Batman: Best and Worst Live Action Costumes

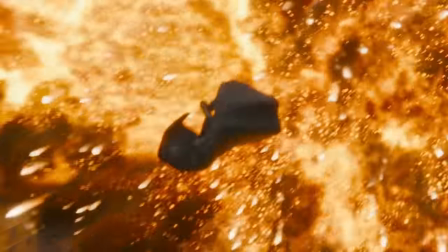[8:16]
It does look like the suit underneath the armor would probably be a really nice blue and grey color scheme take on the Batfleck suit, but we never got to see it,
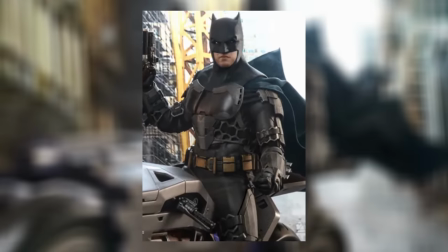[8:23]
and instead given this weird honeycomb shaped pads on a broken up logo chest armor that just makes the suit worse and is
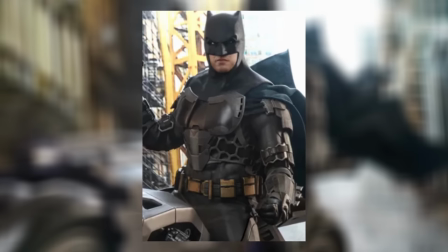[8:30]
absolutely not necessary.
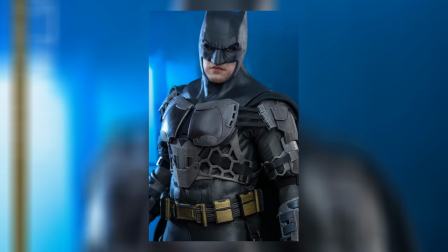[8:32]
I get he's going on a high speed chase, but I don't know, you'd think the regular Batsuit or even the tactical suit would be a bit multifaceted and work here as well.
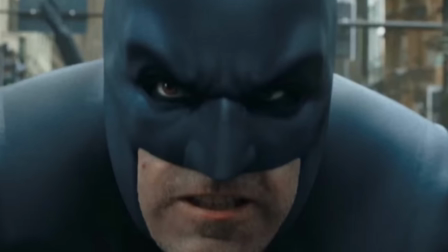[8:40]
People have been complaining about the cowl as well, and while I agree it can look better and it has looked better, it doesn't look bad necessarily.
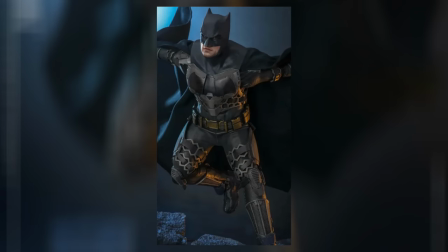[8:47]
The real problem is the incredibly messy and unnecessarily convoluted Batsuit armor, which loses a bit of the Batman identity, although I think if you look at it not as a Batman suit, but just as a regular suit,
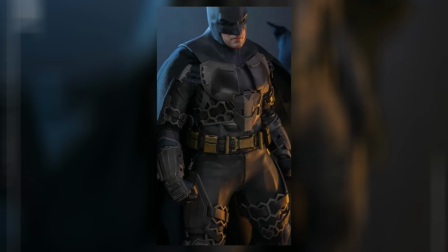[8:58]
it does objectively look at least a bit cool, but as a Batman suit, it's definitely Affleck's worst in his final appearance.
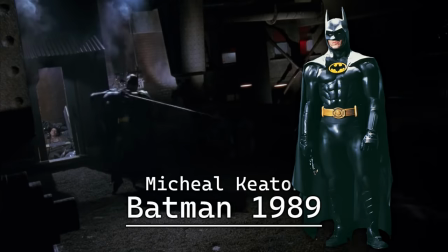[9:05]
So I'm sure you know by now, I don't like the design concept of the rubber suits from the first Batman movies,
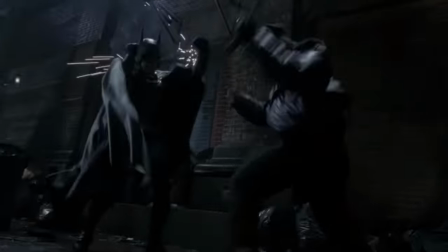[9:10]
as the mobility of the wearer can be embarrassingly limited at times, which is definitely true from Michael Keaton's first suit,
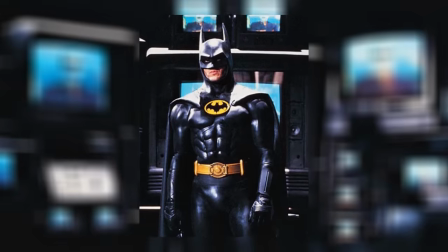[9:17]
which does have a few additional issues such as the plastic muscles being kind of ugly, and the very simple belt that doesn't look very useful.
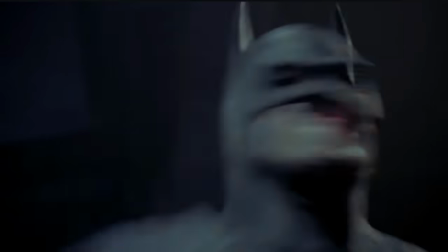[9:24]
I don't love the all black color scheme compared to some others, but the yellow oval logo is great and adds the exact amount of color needed alongside the yellow belt.
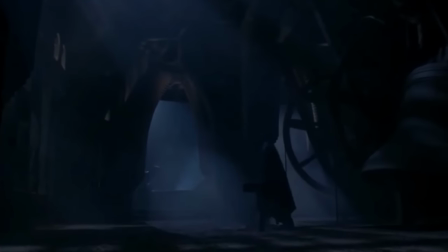[9:33]
It's not my favorite and I don't think it's aged well, but I can absolutely understand why this was beloved at the time.
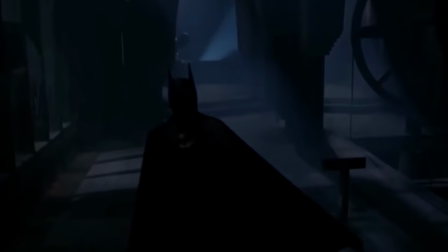[9:39]
It's a great suit for 1989, however it's been surpassed quite a bit since then.
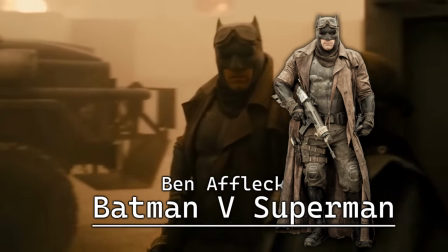[9:45]
With the classic Batflex suit as a base, the Nightmare suit had a really good start, but like the Batcycle suit before it,
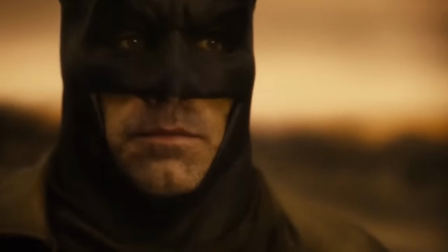[9:51]
it only went downhill from there as there was a lot of new unnecessary additions,
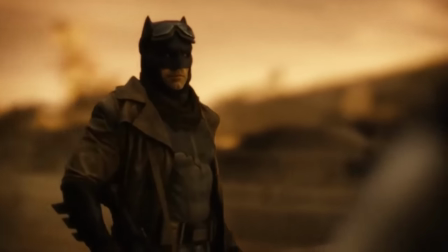[9:56]
like the leather jacket which is this super edgy hat on a hat that makes the suit lose a bit of the Batman identity,
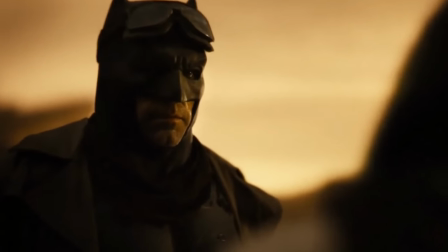[10:01]
since the logo is a lot harder to see, and I'd imagine would be super uncomfortable walking around the desert.
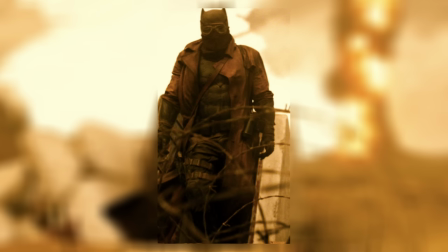[10:08]
The goggles make a bit more sense for the desert, but it's really weird how obsessed Snyder is with adding goggles to his costumes, which we will see again.
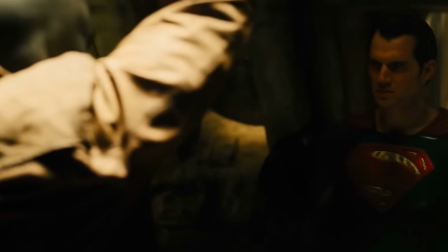[10:16]
I consider not including this suit on the list, but it's different enough while also still looking like a bat suit, so I decided to include it.
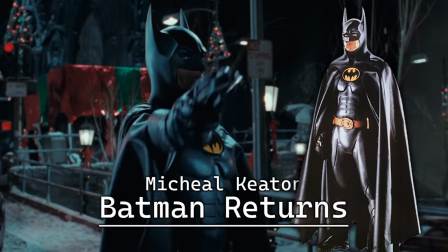[10:24]
The Batman Return suit is a pretty big improvement over the original, as while Keen's movements are still incredibly limited and the color scheme isn't my favorite,
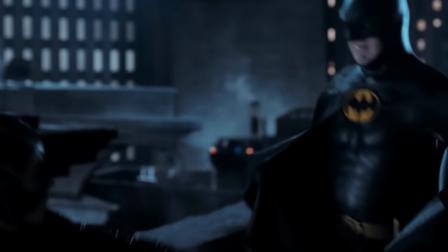[10:32]
the torso area looks far better as they moved away from the muscle design and maybe moved away from the rubber,
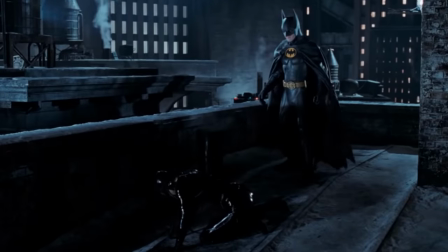[10:38]
it looks like it's a bit armory, which is a bit better, and while I didn't mention it because it wasn't a big enough negative, the original suit had a great logo, but it wasn't perfect.
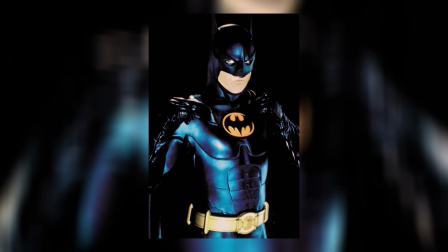[10:46]
This suit gets rid of the extra legs, and the logo is perfect this time around,
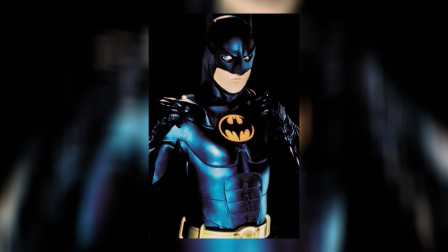[10:51]
as is the cowl, which looks better and fits Michael Keaton a lot better as well.
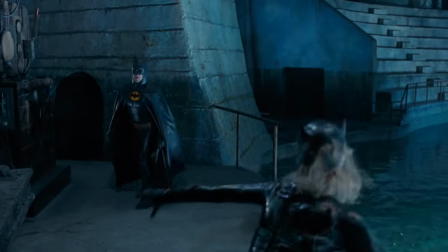[10:56]
Still though, this is not my preference for color scheme or design concept, and it was improved on later in The Flash.
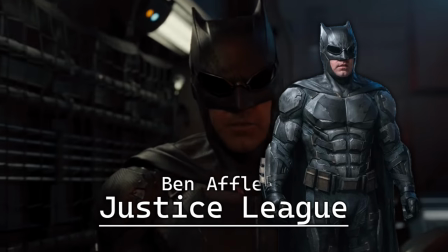[11:04]
Batflex tactical suit was a pretty disappointing one for me, as it's the one he wore in the third act of both versions of Justice League.
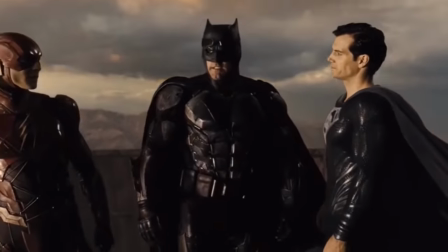[11:10]
And it just looks worse than his regular suit. The suit itself definitely looks objectively cool as a tactical, minimally armored version of the Batfleck suit,
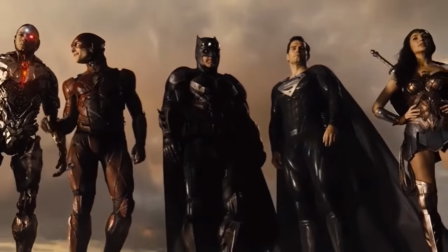[11:18]
but at the same time, the broken up logo makes it far less prominent, as does the darker shade of grey.
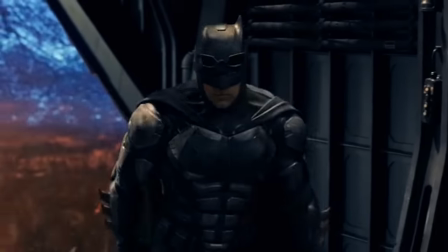[11:24]
The ab armor looks weird and should have been flat, but worst of all,
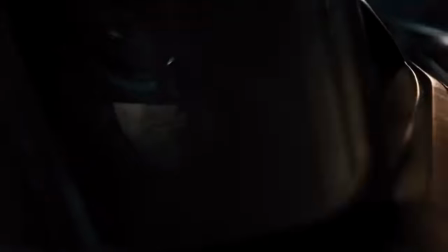[11:28]
Snyder's obsession with goggles is what truly brings the suit down, it just looks kind of stupid, and alongside the less prominent logo and the armor,
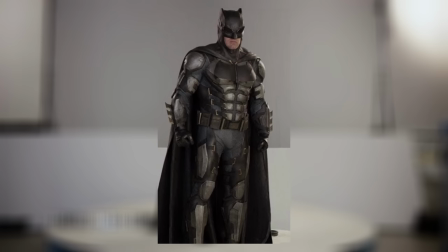[11:37]
loses a bit of the Batman identity, which is not good, it's particularly not good when Batman is in a lineup of other heroes,
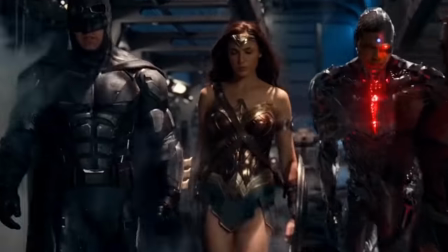[11:44]
and doesn't really look as much like Batman as he should, so that was definitely disappointing, but again, I will admit, objectively speaking,
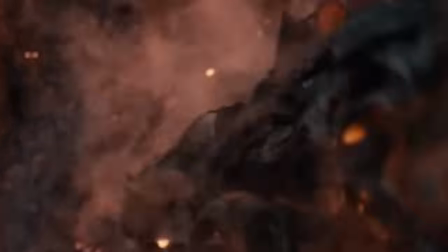[11:53]
it does look cool, it's just not a good Batsuit, it's very similar to the Flash's suit from that same movie, which is a big problem with that movie,
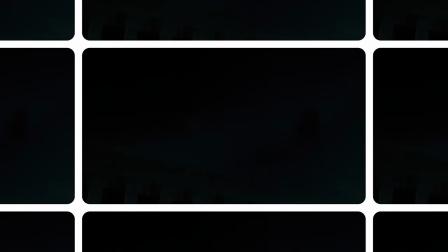[12:00]
we'll not get into here. While definitely the least conventional Batsuit on the list,
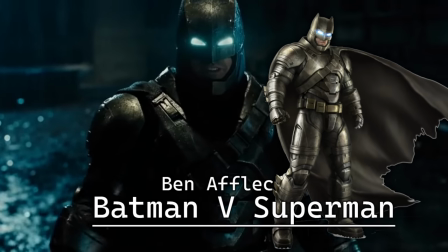[12:04]
the Batman v Superman armor suit is a perfect adaptation and I would argue improvement over the Dark Knight Returns armor that looks incredibly imposing,
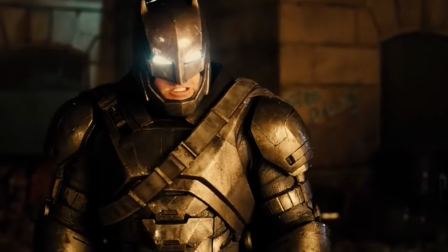[12:12]
pulls off the old grey or silver color scheme really well,
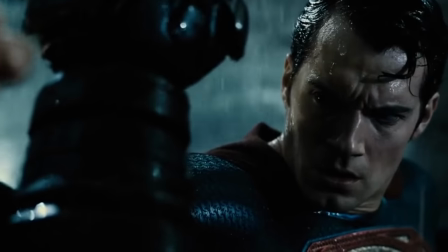[12:16]
helped by the glowing blue eyes, and while it's far too armored for a typical Batsuit, it's fitting for its purpose to fight Superman.
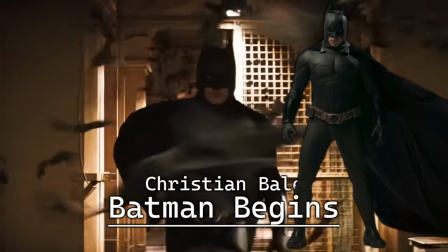[12:24]
While still not being able to move his neck, Batman Begins did give Batman a generally improved suit design concept,
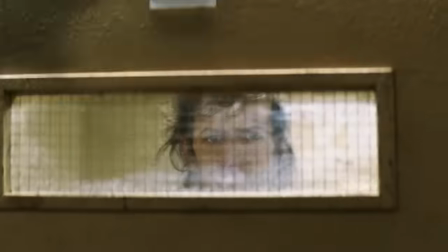[12:30]
with the material used looking less limiting in mobility, adding a more defensive look, and also just looking better and definitely scarier in general,
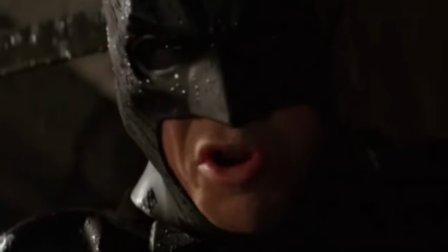[12:37]
as does the cowl, which fits Christian Bale really well.
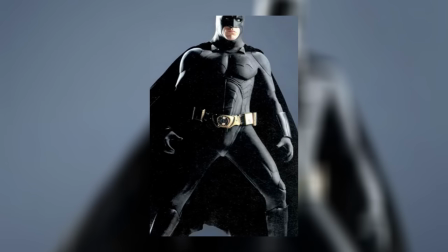[12:41]
The color scheme of being all black is what really holds this suit back, as it doesn't have the yellow oval to add some much-needed color,
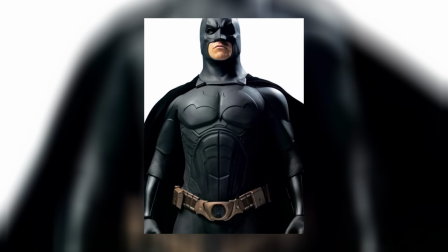[12:48]
or to really help the logo stand out, which is Batman Forever levels of hidden.
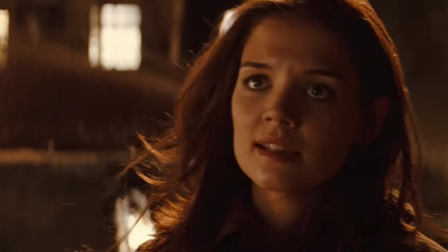[12:53]
You just can't see it and there's no bevel to help. I do like the suit quite a bit and I think it fit what they were going for with this movie.
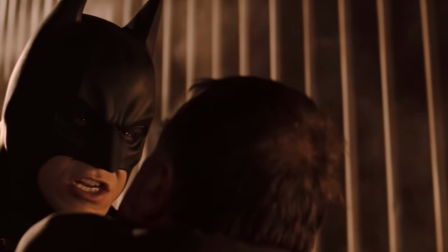[13:00]
It does make Christian Bale as Batman a lot scarier than any other previous Batman that came before.
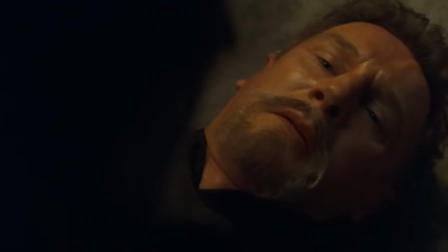[13:06]
However, it's definitely been improved on since a few times.
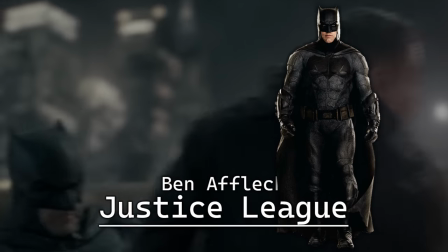[13:09]
If Zack Snyder's Justice League never came out, this suit probably would have been a lot lower on the list as Batman looks pretty goddamn stupid in the cinematography of Justice League.
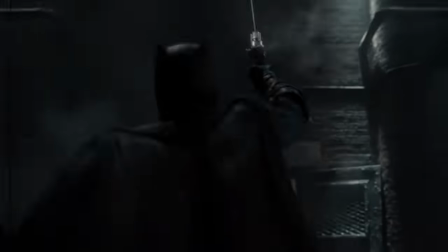[13:18]
And while I still don't love the suit, I will admit it looks far better in Zack Snyder's Justice League.
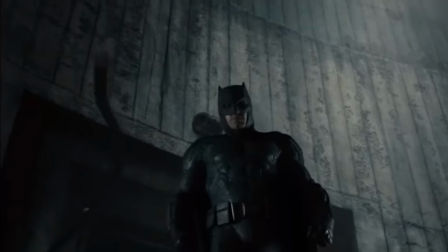[13:25]
The suit has a black and gray color scheme, which is ideal, has a pretty good design and imposing figure,
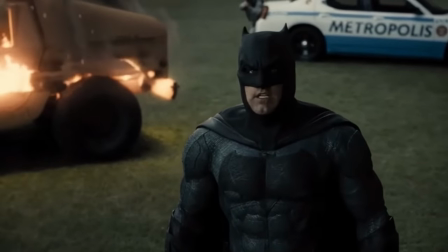[13:30]
but I have a hard time not associating bad feelings with this suit, because it's literally just a wholly inferior version of the original Batfleck suit.
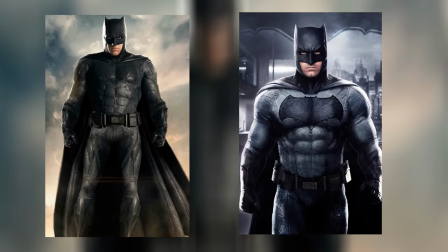[13:39]
Compared to the original, the gray is darker, which makes the color scheme a bit more boring,
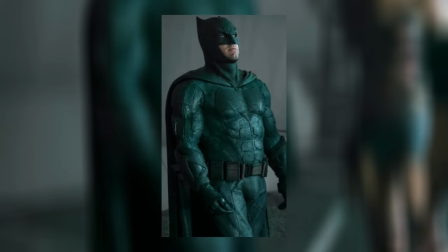[13:44]
the logo doesn't look as good or as prominent, the ab armor looks kind of weird in comparison to the really well pulled off muscles of the BBS suit,
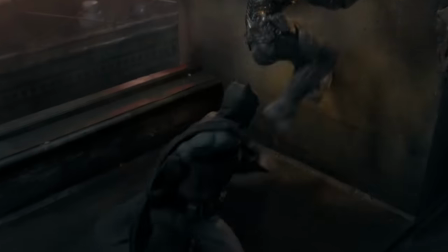[13:52]
and the cowl doesn't fit as well and apparently also can't be moved, which is a huge downgrade.
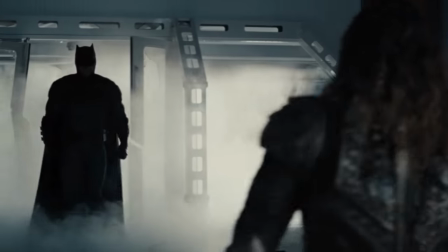[13:58]
I am comparing it to an absolute favorite of mine, but this is definitely a downgrade nonetheless,
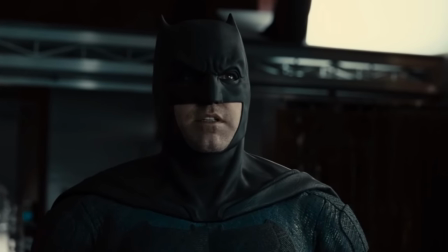[14:04]
to the point that even though it has almost the ideal design concept, it's lower than other suits that don't.
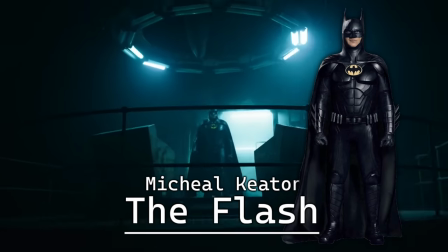[14:11]
Keaton's 30 years later return suit is a far better design than the original Keaton Batsuit, without the plastic abs or the weird symbol of the 1989 version, and a much better looking torso than the Batman Returns suit, while also seemingly allowing for movements of the neck or at the very least canonically speaking,
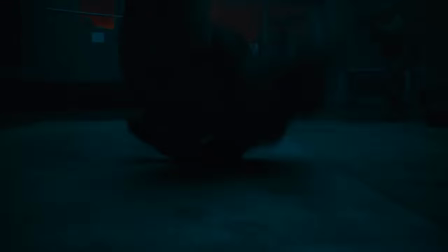[14:28]
he could definitely move a lot more this time around even if it is thanks to CGI.
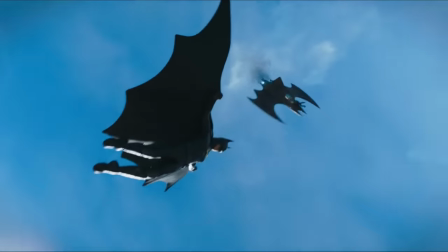[14:33]
The suit takes the basic design elements of the Burtonverse suit of being all black, longer ears, and yellow oval symbol,
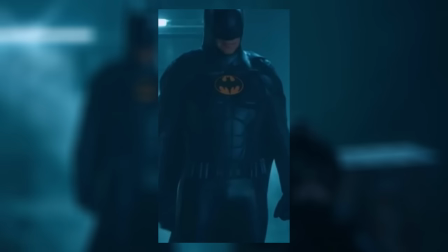[14:39]
while removing a few of the issues the originals have, including ditching most of the rubber for a far superior,
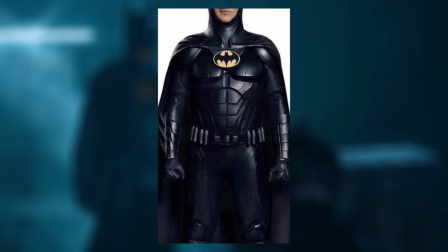[14:45]
a bit of a subtle armory material that they use.
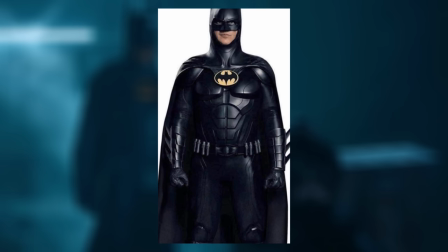[14:49]
The big issue that remains is the all black color scheme, which is made worse by the fact that the belt is actually black this time around, which is a very strange decision.
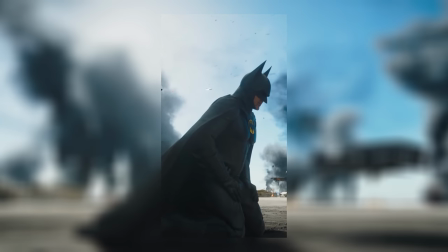[14:57]
As I've said multiple times, I don't love the all black color scheme for Batman compared to black and gray or blue and gray,
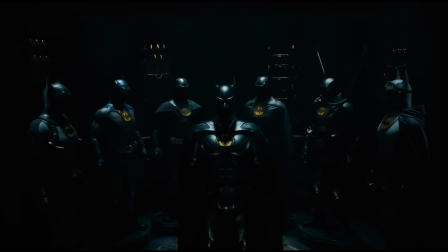[15:03]
so I couldn't help feeling disappointed when Keaton wore this instead of the blue and gray or black and gray suits we saw on display.
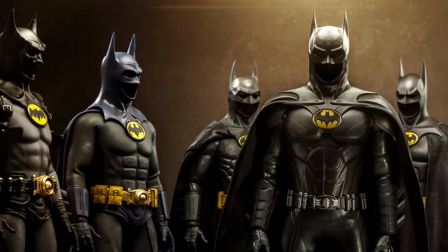[15:11]
However, that was never going to happen.
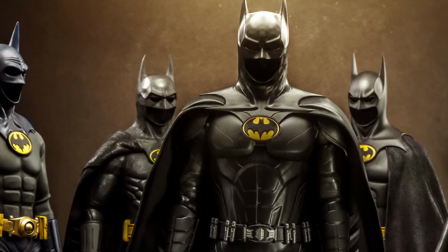[15:12]
They wanted to make him look as much like the 1989 or Batman Returns versions as possible, and in that, I think they succeeded with this updated design.
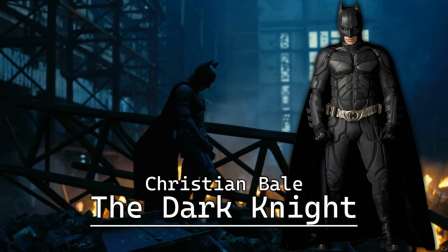[15:20]
The Dark Knight suit is a really cool reinvention of the Batsuit, turning it into a militarized combat suit,
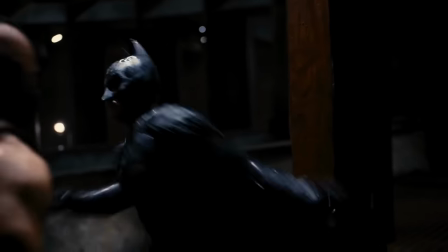[15:26]
with most additions being tactical, including the ability to move his neck, which is a huge plus,
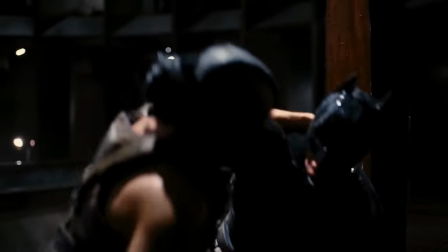[15:31]
especially since the cowl looks great, and Christian Bale looks great in it.
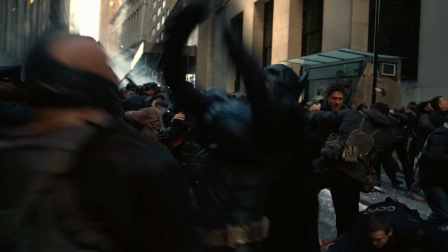[15:35]
The added arm blades are really cool, the jet black cape stands out visually from the light black of the rest of the suit,
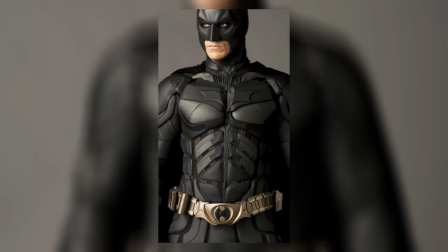[15:41]
and while the design is definitely very messy, I think the bumps and lines and changing shades of black,
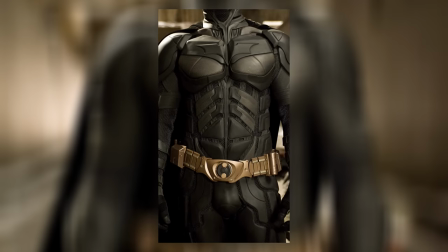[15:47]
some verging on gray, help greatly with the less than ideal all black color scheme that the suit would otherwise have.
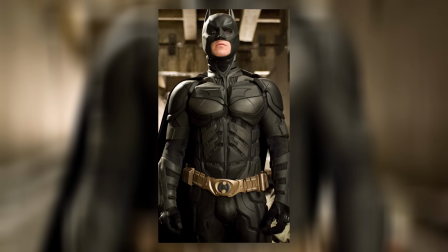[15:54]
I will say the logo is pretty small and hard to see, which in combination with the reinvention of the bat suit design, makes the suit lose a bit of the bat identity.
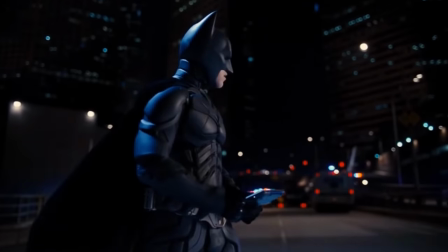[16:03]
Not enough however, for me to dislike it. I think it looks really cool, Batman definitely looks very frightening in this movie,
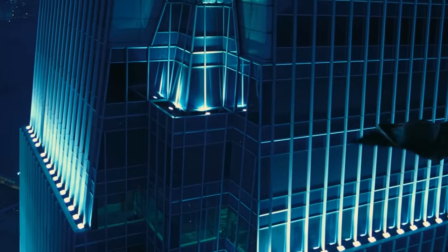[16:09]
and it's pulled off well as a more realistic reinvention of the Batsuit.
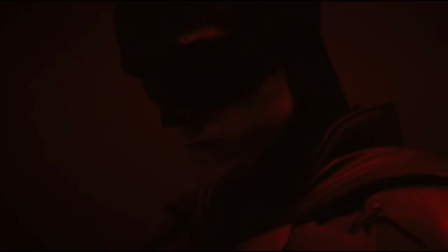[16:15]
So there's a huge jump here, like basically from B-tier to S-tier,
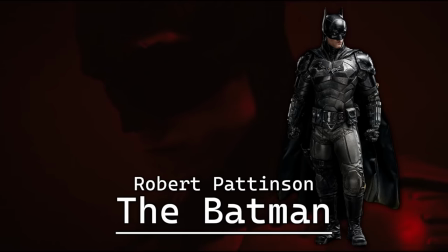[16:19]
as Robert Pattinson's Batsuit is perfect in what he was trying to be, with a really nice black and grey color scheme.
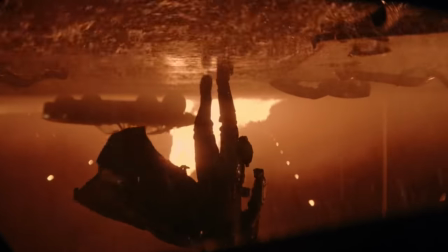[16:24]
This is a fantastic adaptation of the Earth-1 style Batsuit, with it looking a bit more thrown together, in a good way this time.